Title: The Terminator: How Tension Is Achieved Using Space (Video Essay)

This video contains spoilers for the Terminator and for the following films for comparative purposes.
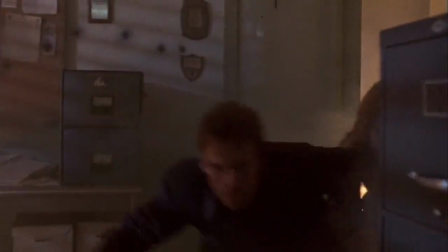(0:08)
This video is a study of use of space and its relevance to the safety of a character on screen,
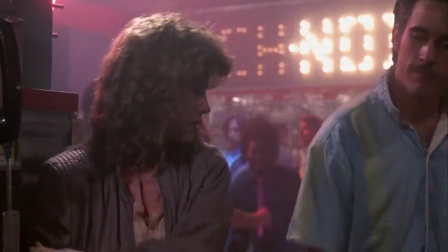(0:13)
with the main focus being on the Tech Noir scene in the Terminator. The Terminator is a 1984 sci-fi film directed by James Cameron.
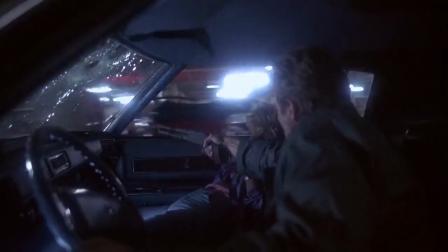(0:22)
In a broader sense of genre, the film also includes heavy elements of action and horror.
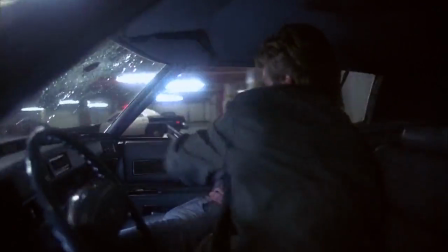(0:27)
When discussing any element of a film, it is important to do so with the knowledge of what genre the film falls under.
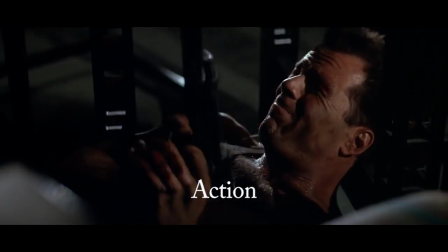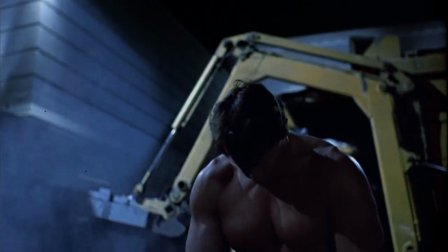(0:38)
This is important because with different genres comes different traits. Most films will set up their world and its limitations quite early on in its narrative.
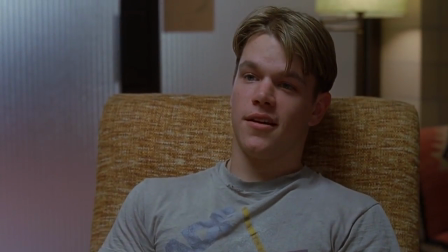(0:47)
In a drama such as Good Will Hunting, set in a very grounded reality, identical to our own,
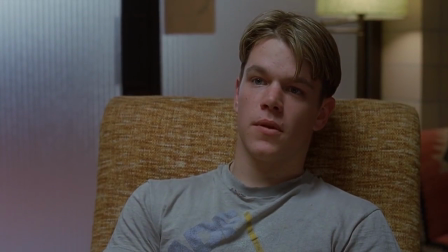(0:53)
we would feel very shocked and cheated if by the end Will was flying around and smashing people into buildings.
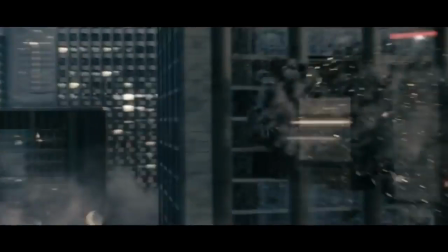(0:59)
However, in Zack Snyder's Man of Steel, we are not surprised by this, due to the world that we were shown early on in the film.
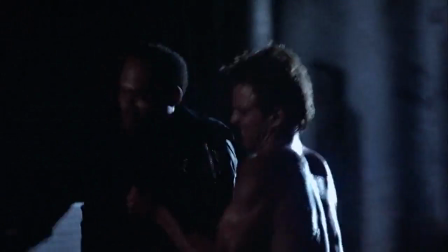(1:06)
A film which uses its mise-en-scène in a specific way or for a specific purpose
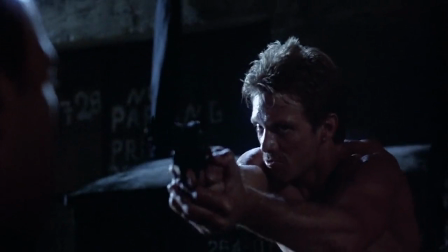(1:11)
would also set up these associations early on and stick with these associations throughout.
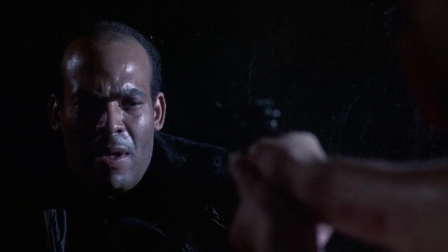(1:16)
Here are some examples within the same genre or which share sub-genres with the Terminator.
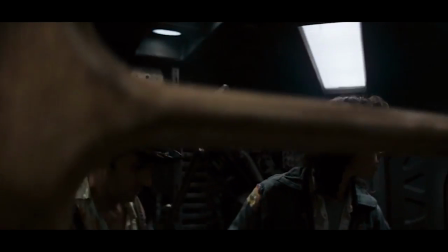(1:22)
In Ridley Scott's Alien, condensed space has negative connotations.
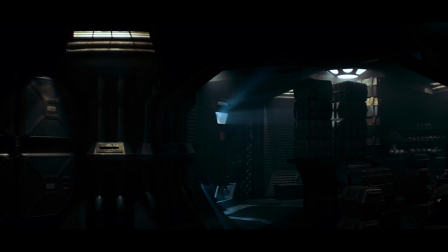(1:26)
The dark and narrow corridors in which the alien stalks feel very claustrophobic.
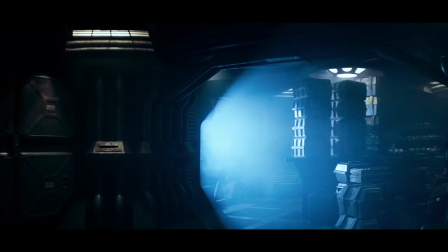(1:31)
We are very aware that the crew is trapped in this enclosed space with an otherworldly predatory being.
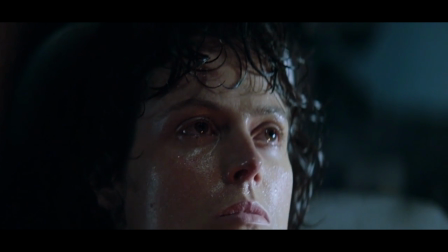(1:38)
In contrast with this, Ripley escaping using the shuttle to the open space of outer space itself can be seen as a positive contrast to the closed space of the ship.
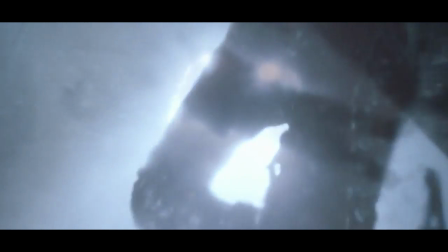(1:48)
Ripley essentially escapes into this space, leaving the ship behind, and even uses this space to finally kill the alien.
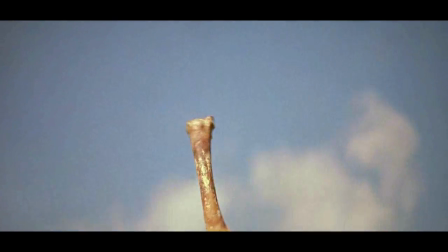(1:56)
The exact opposite can be seen in Stanley Kubrick's 2001 A Space Odyssey.
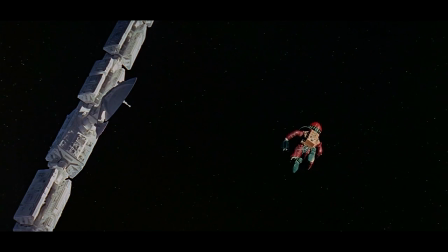(2:01)
Open space is considered negative, and condensed space is considered positive. The first 3 minutes of the film are made up of a black screen with ominous music being played. The black screen can be seen to represent infinity, or indeed the infinity of outer space.
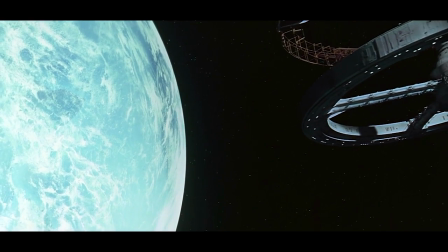(2:21)
From the very opening of the piece, we are being fed key information about the use of space in Kubrick's film.
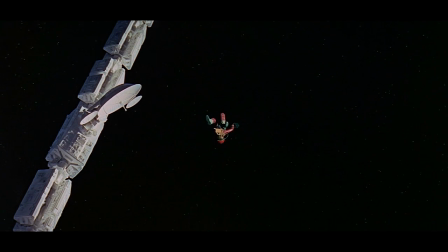(2:27)
In several other scenes in the film, the same negative connections with open space can be seen. An example of this would be when David must fix the broken unit.
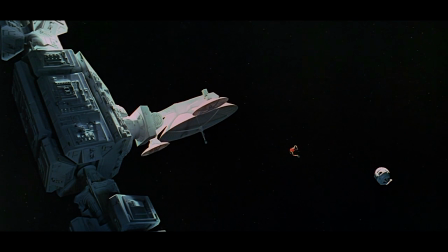(2:37)
The camera angles used here show just how small David seems contrasted with the infinite blackness, and how with a single mistake he could drift off into the nothingness. Again, this can be seen when Hal sends Frank hurling into space using one of the pods.
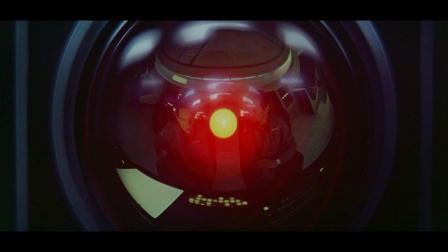(2:55)
The smaller space of the ship itself can be seen in a positive light, even though it is where Hal is situated.
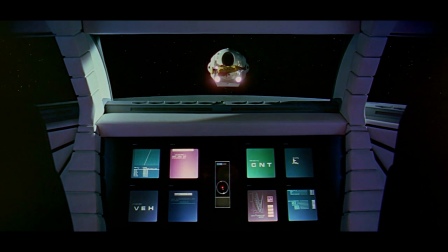(3:01)
Even after Frank is killed, David wants to get back to the ship. Obviously to shut down Hal, but also because it's the preferable place to be.
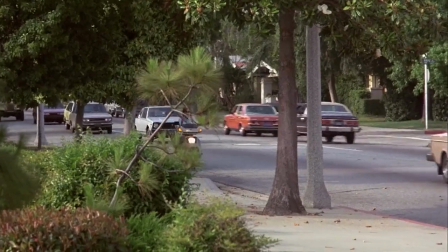(3:09)
Although these two are great examples of films with strong use of space,
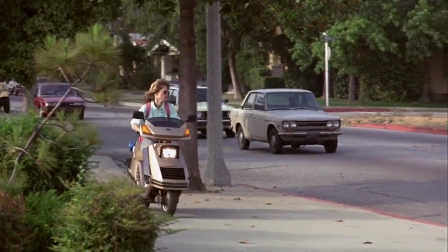(3:12)
it seems preferable to also use an example of a film that has a similar setting to the Terminator, this being Earth.
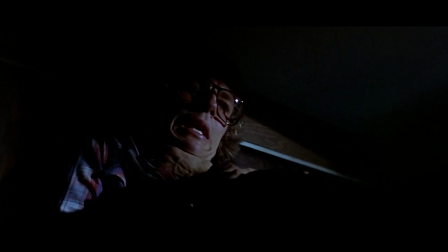(3:19)
A good example would be John Carpenter's Halloween. Far from being the first horror film, Halloween is well known as being one of the first slasher films.
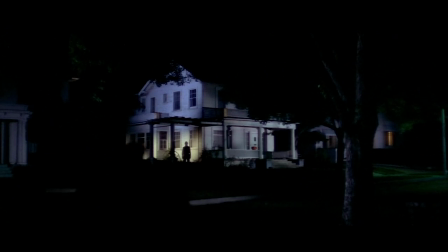(3:27)
In this film, space and light within that space come into play.
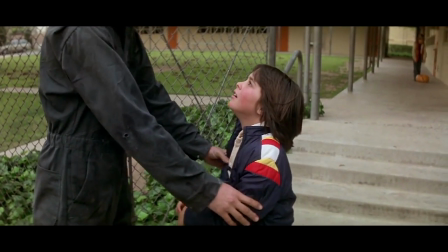(3:32)
As we watch the film, we learn that the antagonist, Michael Myers, doesn't attack at daytime, something commonly used in horror films.
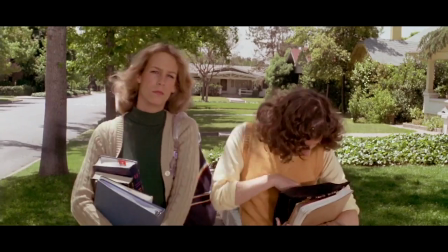(3:39)
We see him at certain points early on at daytime, but quickly learn our characters are safe in the daylight.
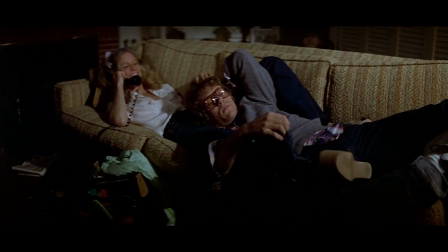(3:45)
Occupied space is also of interest in Halloween.
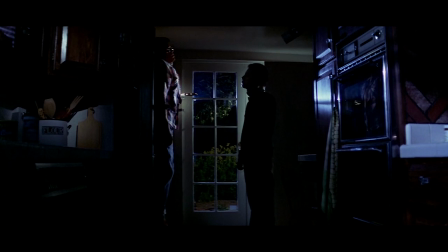(3:48)
Similarly to the alien in Alien, we learn that Michael won't attack groups of people and prefers to pick them off one by one.
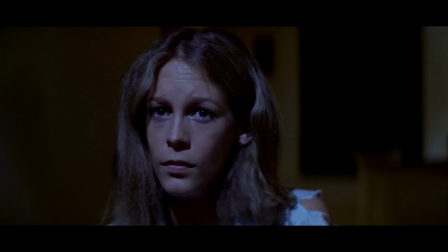(3:55)
This adds great tension when a character is alone in a scene. These traits are not straight out rules and can be used to lull you into a false sense of security.
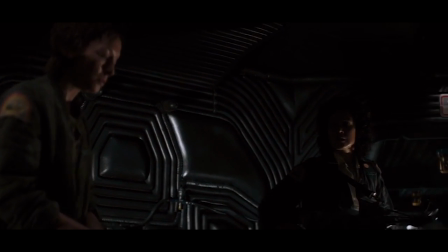(4:04)
An example of this would be when Lambert and Parker split off from Ripley. The audience would probably think that Ripley is the one who is in danger, however it turns out to be Lambert and Parker who are in danger.
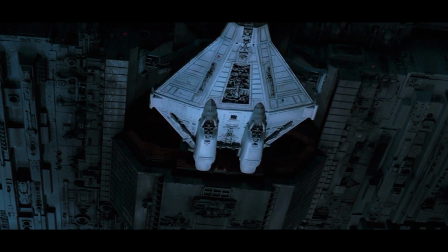(4:17)
Ripley escaping the ship using the shuttle would also make the audience feel relieved, making the fact that the alien is on board the shuttle even more terrifying.
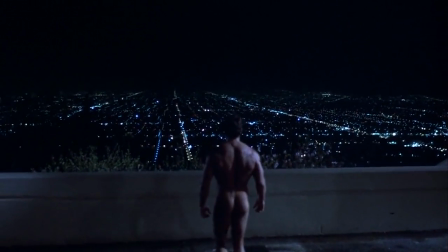(4:27)
How space will be used in the Terminator is also gradually set up, or more appropriately, taken away.
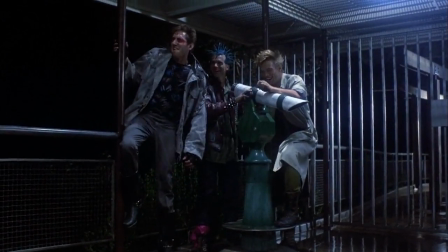(4:32)
Upon our introduction to the Terminator himself, we see him approach a group of 3 punks outside in open space, drinking and playing around with a telescope.
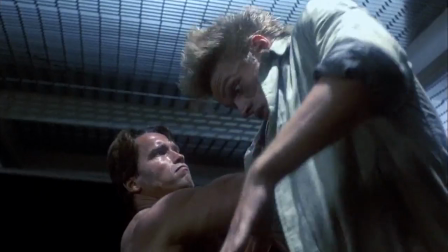(4:40)
He then proceeds to graphically murder one of them and then probably the other 2 off camera.
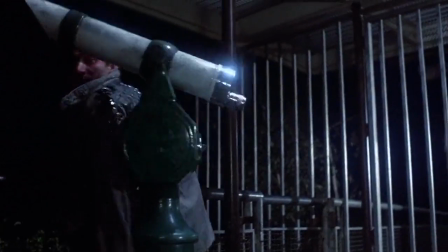(4:45)
What we learn from this is that the Terminator will attack in open space and will also attack groups of people.
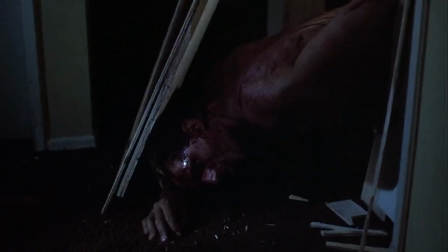(4:50)
As the film progresses, we see the Terminator kill 4 separate people in confined space, 2 of which are at daytime.
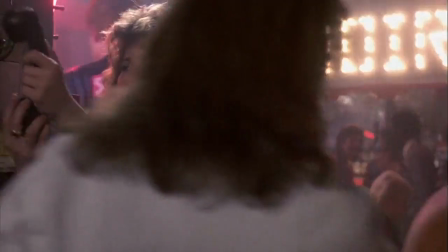(4:59)
What we learn from all this is that there is essentially no safe space within the film. All of this is very important information which is built up and given to us in the first act,
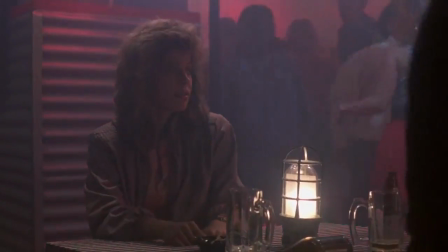(5:08)
which helps to bring a lot more weight and tension to the scene where the Terminator and our protagonist Sarah Connor meet for the first time.
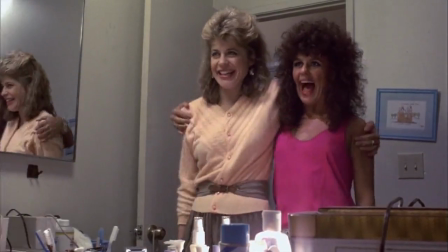(5:15)
At this point in the film, it is to be expected that the audience would be emotionally invested in and rooting for Sarah.
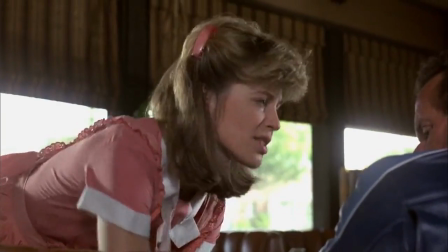(5:21)
She is a very likeable and friendly character.
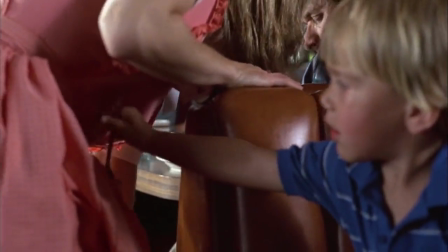(5:24)
The audience would also likely feel sympathetic towards her as we get to see firsthand that things aren't going her way in her job and love life.
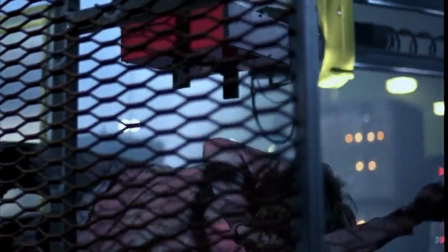(5:33)
This is important for mise-en-scène because if we don't care about the character in the first place, why would we care if they were in peril and how this was displayed to us on screen?
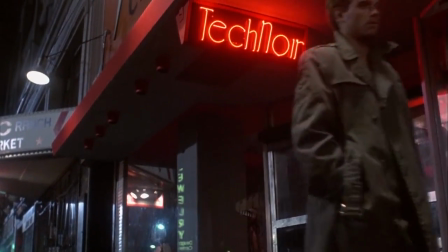(5:42)
The space in which this scene takes place is a bar called Tech Noir. Sarah pays and enters the club with no trouble.
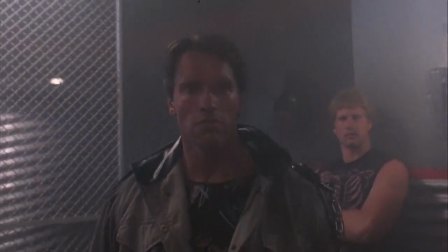(5:49)
This is Sarah being accepted into the space. In contrast with this, the Terminator is challenged by the bouncer as he tries to enter.
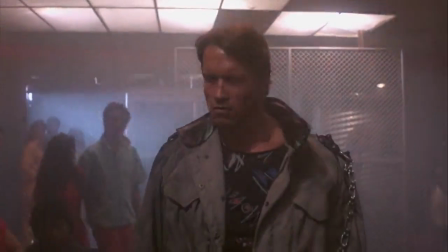(5:58)
This is the moment the real tension for the audience begins. This is all due to what we have learned in previous scenes.
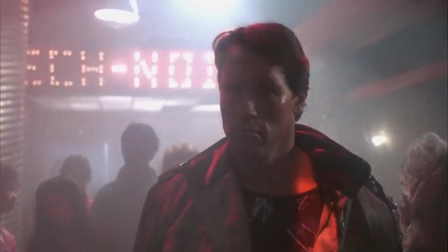(6:04)
The worry for the audience comes from the fact that we know that Sarah is not safe here, and in fact is probably not safe anywhere.
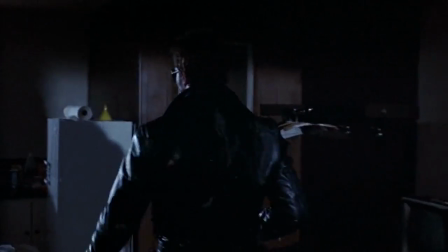(6:11)
The dramatic irony is that Sarah doesn't know what exactly she's hiding from. Costume is also important to this scene.
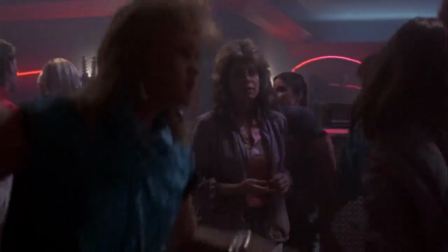(6:18)
The people who occupy the club are normal people who could in no way help Sarah.
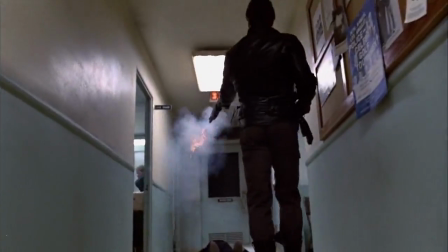(6:23)
This is an important factor, as in the later scene in which the Terminator attacks the police station,
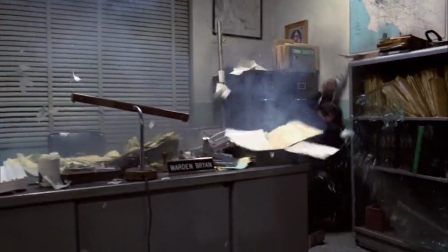(6:28)
the audience could be tricked into thinking that a space occupied by more capable people could be safe for Sarah,
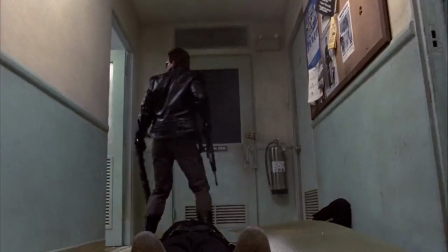(6:35)
even though this has not turned out to be the case.
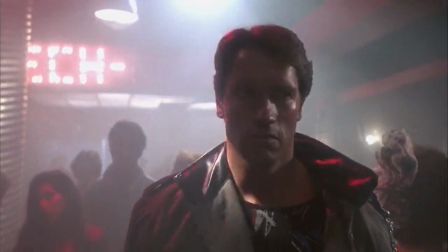(6:37)
Arguably the most important moment in this scene, from a thematic point of view, is when Sarah drops a bottle on the floor and leans down to pick it up.
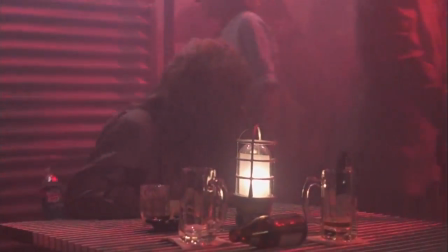(6:45)
It is important to note that this is the first shot that both the Terminator and Sarah are in together, and as the Terminator enters the frame, Sarah exits the frame.
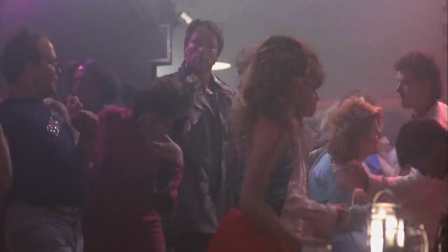(6:55)
This one shot sums up what the film is about.
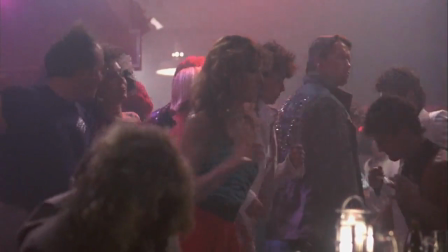(6:58)
There isn't room for both of them to exist in the world, therefore Cameron has decided to show us this using the frame.
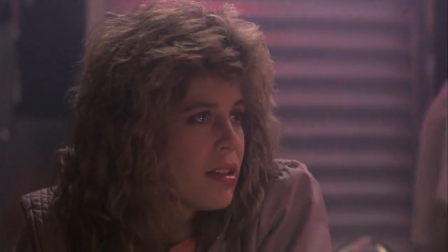(7:04)
This is followed by a moment of visual relief for the audience when Sarah looks up and sees Kyle. Even though she does not yet know he is there to protect her, the audience does. The framing of this shot shows bottles and other objects in the foreground.
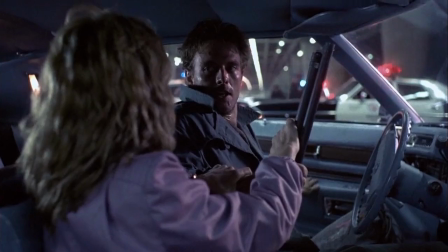(7:19)
This represents obstruction and distance, as in the scenes to come the Terminator and other factors try to come between Kyle and Sarah.
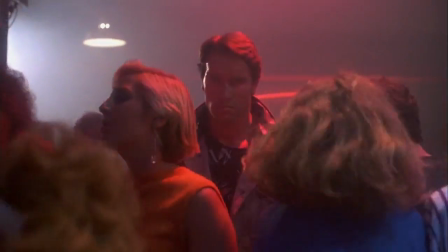(7:27)
When the Terminator sees Sarah, he walks through the crowd of people with great ease.
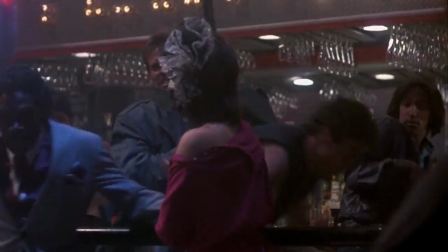(7:31)
This contrasts very well with the struggle Kyle has once he realizes who the Terminator is.
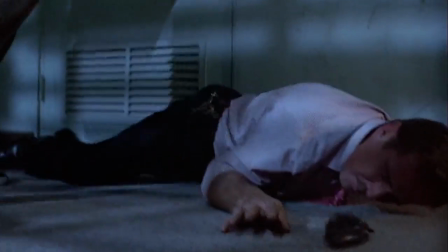(7:37)
For the rest of the film, Kyle is going to have to fight harder and struggle more than the Terminator, and this is all shown in this one scene.
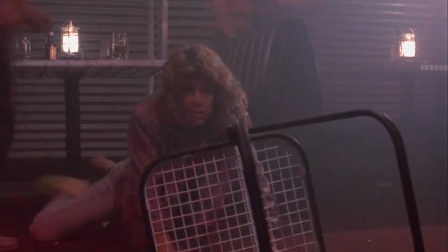(7:44)
The following gunfight is a battle for space. The way the Terminator is framed and the sheer size of Schwarzenegger himself shows dominance.
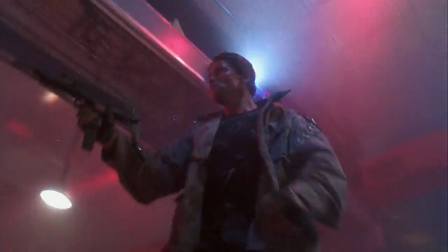(7:52)
This is achieved through low angles and in shots in which he fills the frame.
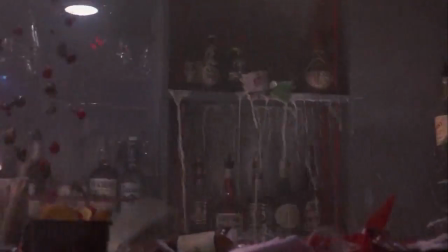(7:57)
Kyle, on the other hand, is being forced out of the frame, affirming the Terminator's dominance.
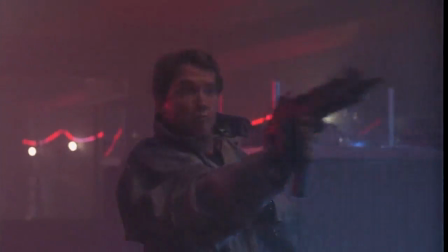(8:02)
We only get to see quick snippets of him peeking over counters and into the frame to take shots.
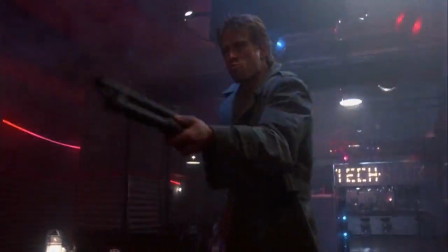(8:07)
This battle ends in a similar way to the one at the end of Halloween, with the antagonist being physically forced out of the occupied space and frame.